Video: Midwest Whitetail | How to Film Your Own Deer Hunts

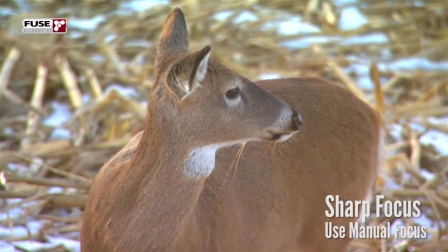(7:54)
So we use manual focus on all of our hunts because if you've seen hunts that were done using auto focus you can get a lot of
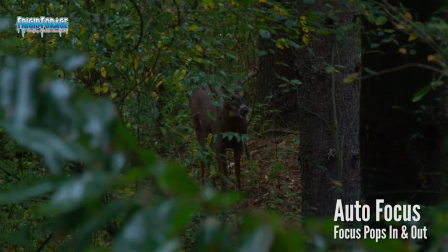(8:01)
kind of you know in and out of focus action and then you'll get the camera will snap to a branch you know while the deer is walking
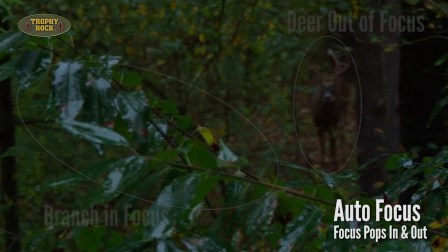(8:10)
on the backside of some brush or something and then it snaps back to the deer it's really annoying so learn to run the camera on manual focus
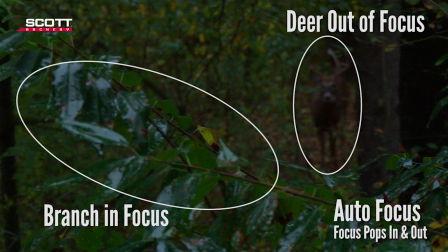(8:17)
and that way you're always in control you can keep the focus on the on the deer even when it's walking behind something so being in focus is important having the shot framed up nice and that includes not only where the deer is in the image
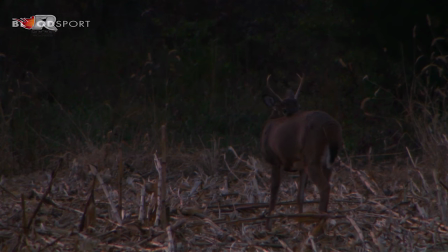(8:33)
I mean most people want to put it right in the middle and that's okay the only downside is that the deer moves forward then you're always lurching to try to keep up so we
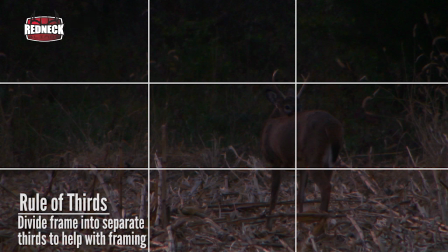(8:42)
tend to like to position the deer toward the back of the frame just a little bit so how you frame up the animals important the other thing is
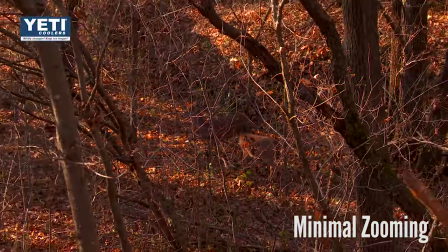(8:49)
you know we don't like a lot of zooming in and out you know once you get you know a nice looking composition,
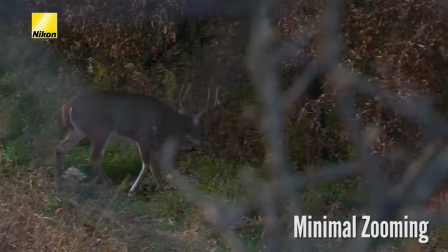(8:56)
just stay with that for a while. You know, don't do a lot of zooming because, you know, we tend to get excited and we like to zoom in and look at the antlers and zoom back out. The problem is the whole time you're doing that when you watch it back later again, it's just distracting and annoying. It might have been fun while you were in the stand, but it doesn't do anything for the quality of the video later. So keep that in mind.
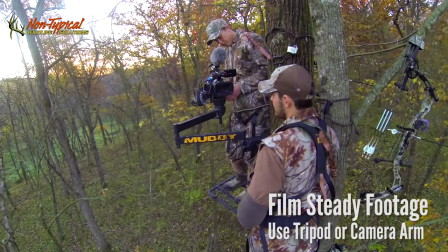(9:18)
Being steady is super important. and we use the muddy camera arms in the tree and we always use tripods when we're on the ground in a blind
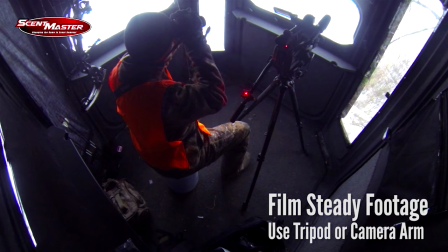(9:26)
or up in a redneck blind something like that we never hand hold cameras so use use tripods on the ground or in the blind and use
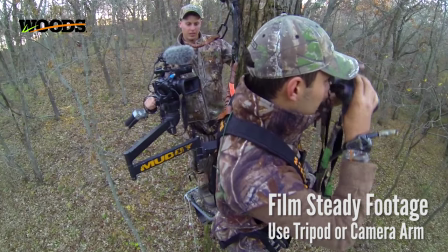(9:34)
camera arms in the tree and you get a lot higher quality footage so how you set up in the tree is going to really help is really going to help you to get good footage.
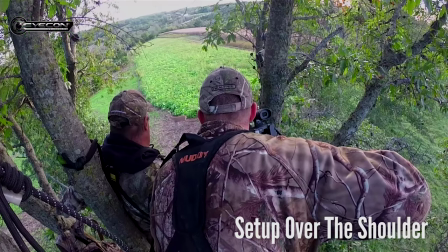(9:47)
We like to have a little bit over the shoulder, but I don't like to be way above the hunter. If I'm filming somebody else, for example, or if they're filming me,
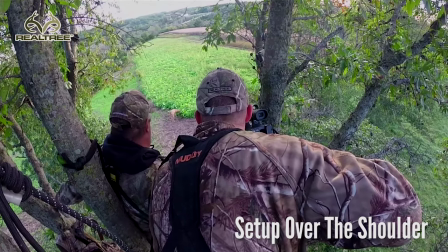(9:55)
I'd rather have the camera a little bit closer to eye level so you get a little bit more of a connection with the hunter.
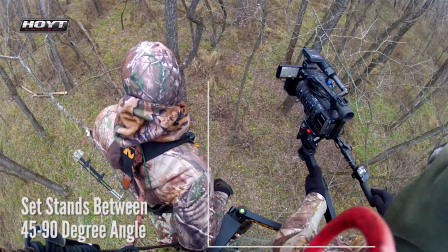(10:02)
So you want to set the stands at maybe about a 45 to 90 degree angle from each other so that way you've got the camera between,
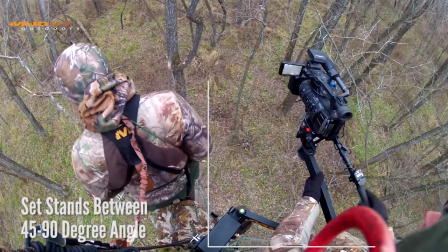(10:09)
generally, and you can you know the cameraman can sort of run everything with the hunter in front and they can go around the hunter if they need
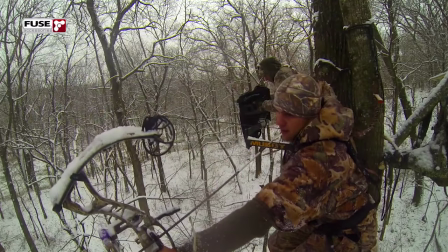(10:16)
to some cases if the hunter shooting to his or her left they might have to sit down to shoot and then film you know up over the top so that there's there's a few considerations there if you're filming just self-filming then it's not nearly as important but there's a lot of other
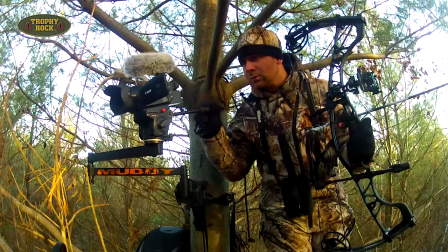(10:32)
challenges to come with that we've got experts that do a very very good job of this Jared
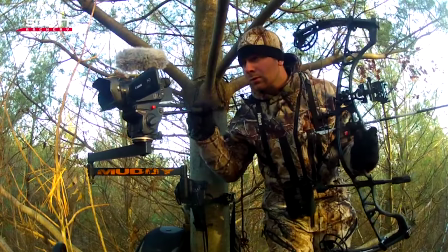(10:37)
Jared Mills is one example we've got a few others that pull it off,
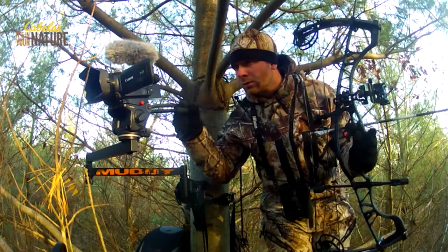(10:42)
but by and large self-filmed hunts don't really turn out that well.
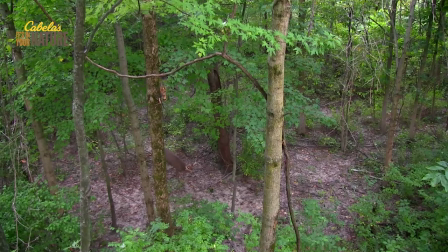(10:46)
In order to have the deer in the frame, most people pull way back, so they've got just this little brown dot out there, you know, and you see the guy draw and shoot, and you maybe see the arrow for a little ways, and you hear the thump, and the little brown dot runs off, but you don't get the full sense of the excitement of the hunt. One subject that comes up a lot, too, is what camera gear to purchase, and I think I get that question probably as much as anything else in the Ask Winky segment of the website and that is what is a low budget, entry level, decent quality camera to purchase. And I know the guys touched on that a little bit last week when they were doing the behind-the-scenes episode, but I'm gonna dive in just a little bit more.
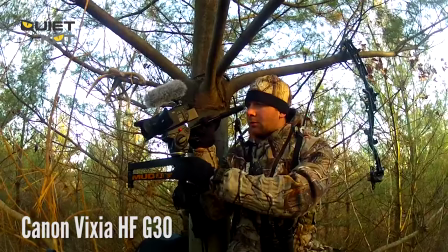(11:23)
The one that we've used quite a lot up until this past year was the Canon G30 and that one is a 20x zoom,
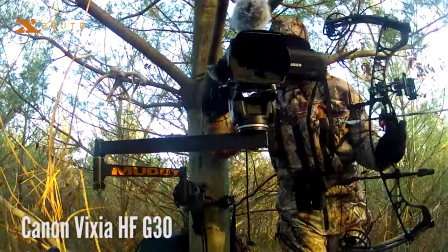(11:31)
does fairly well in most light conditions.
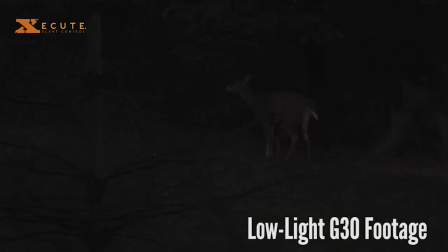(11:34)
It's a little bit rough in low light compared compared to some of the bigger, more expensive cameras. But you're always going to run into that. Really what you pay for in cameras for filming whitetail hunts is the quality of the footage in low light. Most high-end consumer cameras will do a nice enough job when the light is good that you'll be satisfied with it, and some of it might even be TV quality.